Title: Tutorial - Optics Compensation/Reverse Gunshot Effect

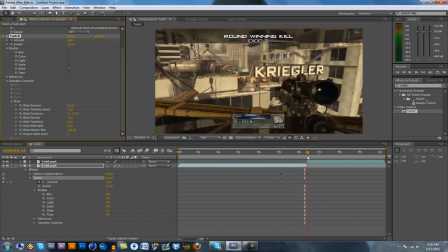4:09 Doesn't really make that big of a difference because the amount is still really small.
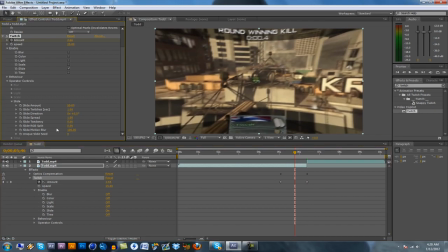4:13 But I usually leave it at 50, and I usually just bring the RGB split up just a little bit. Maybe like, let's see. Maybe bring it up to like 10.
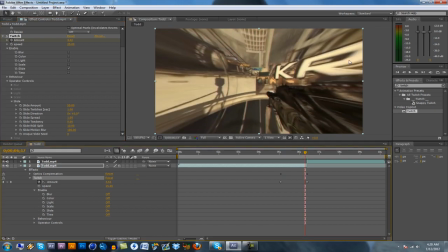4:32 And that just gives it just a little bit of color in the twitch, which is, I think, looks nice.
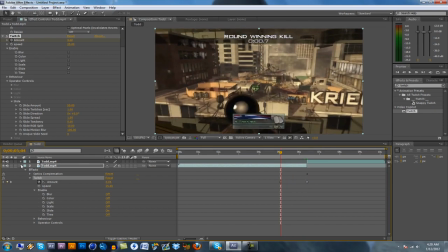4:41 Alright, so now you got the twitch, you got the optics compensation. So the last thing that I usually add is just exposure. And I usually just do a little bit of exposure, nothing drastic.
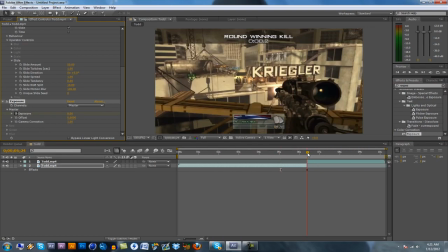4:52 But just keyframe the exposure from 0 up until I usually do like one, or you could even do less than one.
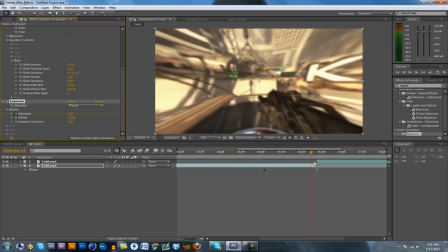5:03 But that just makes it just get a little bit brighter as it goes on, and then right when it hits, it just snaps back into like that, the regular color correction.
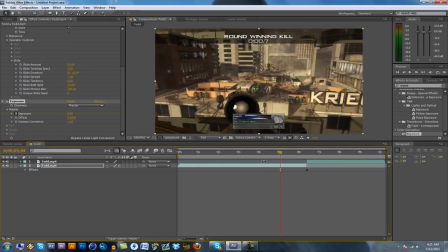5:11 I think it looks really nice. So then after you get all that done, that's pretty much all you need for the transition.
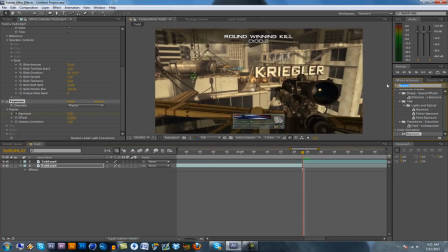5:20 I think it looks good. You don't have to, but to twixter the shot after the transition. That way it's like, you know, it's all fast and badass, and then all of a sudden it's twixtered and super sexy looking. So if you don't know how to use twixter, look up a transition on that.
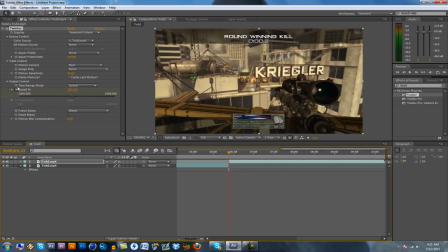5:39 I'm not going to teach you how to do that right now, but change the frame rate to 59.94 and keyframe the speed.
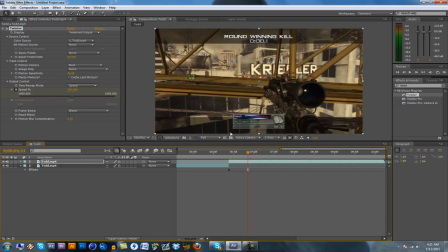5:46 So actually I'm not going to keyframe it there. I'm going to keyframe it right here.
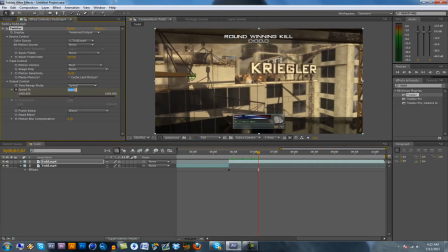5:59 Bring that to about 3.
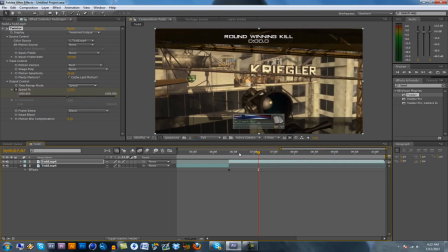6:02 Make sure your frame blending is on, so it's nice and sexy and smooth. Alright, and so that's all you need for that. And then all you gotta do is just add the sound effects.
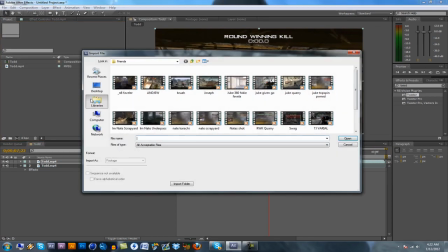6:16 So what you're gonna wanna do is just get
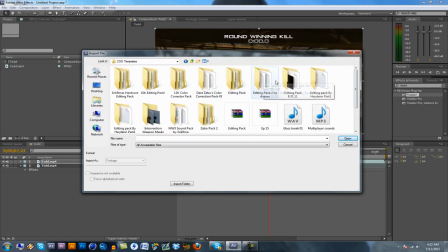6:21 a gunshot in there.
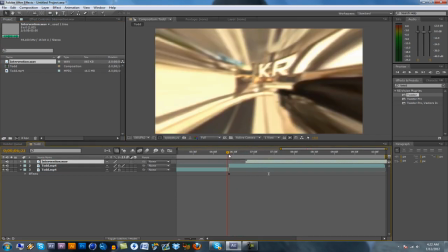6:30 Got a gunshot sound in there. And then obviously you're gonna wanna line it up first of all with the actual shot.
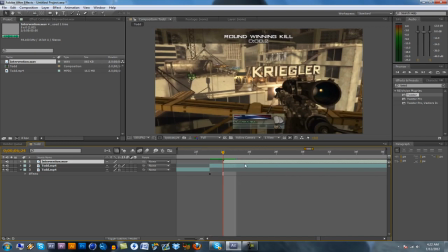And then after that you're gonna duplicate the layer.
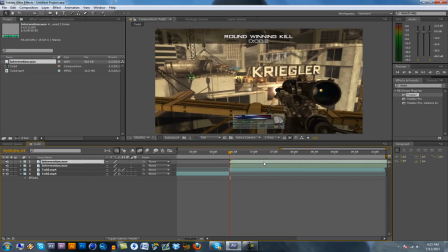6:53 And you're gonna go into the or onto the second intervention shot and enable time remapping. And then all you're going to do is just switch these two keyframes. And that'll just make it so the shot plays backwards.
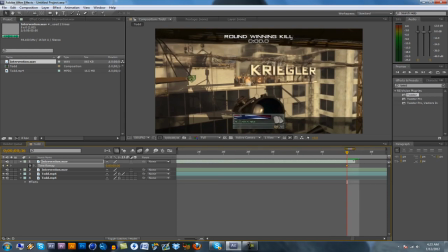7:14 I have a lot running on my computer and it's really slow, so I have like Dropbox and a bunch of other shit open, so it's running a little bit slow right now. But yeah. And that'll make it so it plays backwards, as you can see right here.
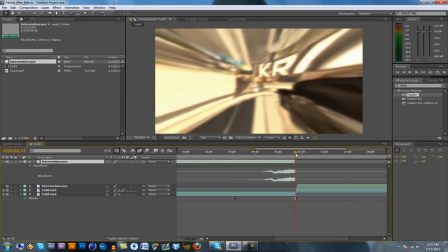7:29 And then all you're going to want to do is just line that up with the transition and just have it end right before the second gunshot comes in.
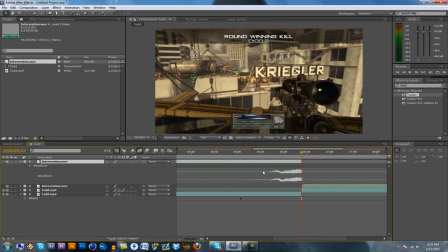7:37 So right there is perfect. And then you're going to want to match up the obviously you're going to want to match up the waveform, or you know, the sound with the length of the transition. So you can drag these keyframes out just a little bit more. That should probably be good.
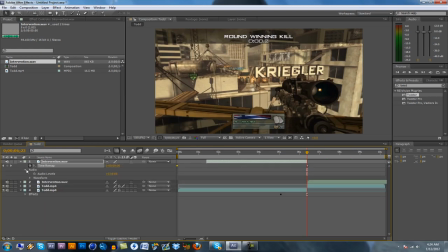7:57 And then let me double check.
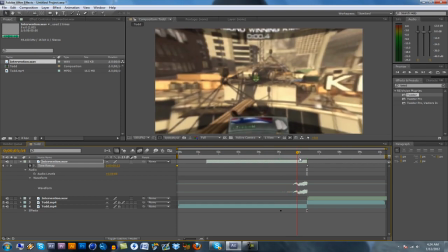7:59 Yeah, and so then as it starts to zoom in, the gunshot will come in, get loud, and then go into the shot.
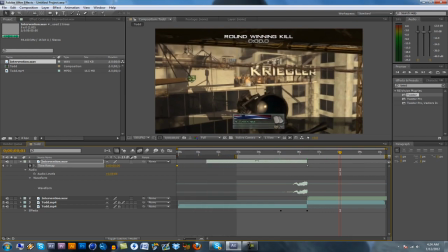8:06 So I will RAM preview this for you real quick.
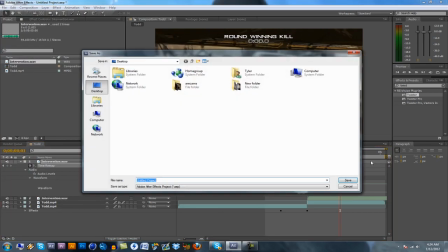8:11 I'm not sure how fast my shit's gonna go, but yeah.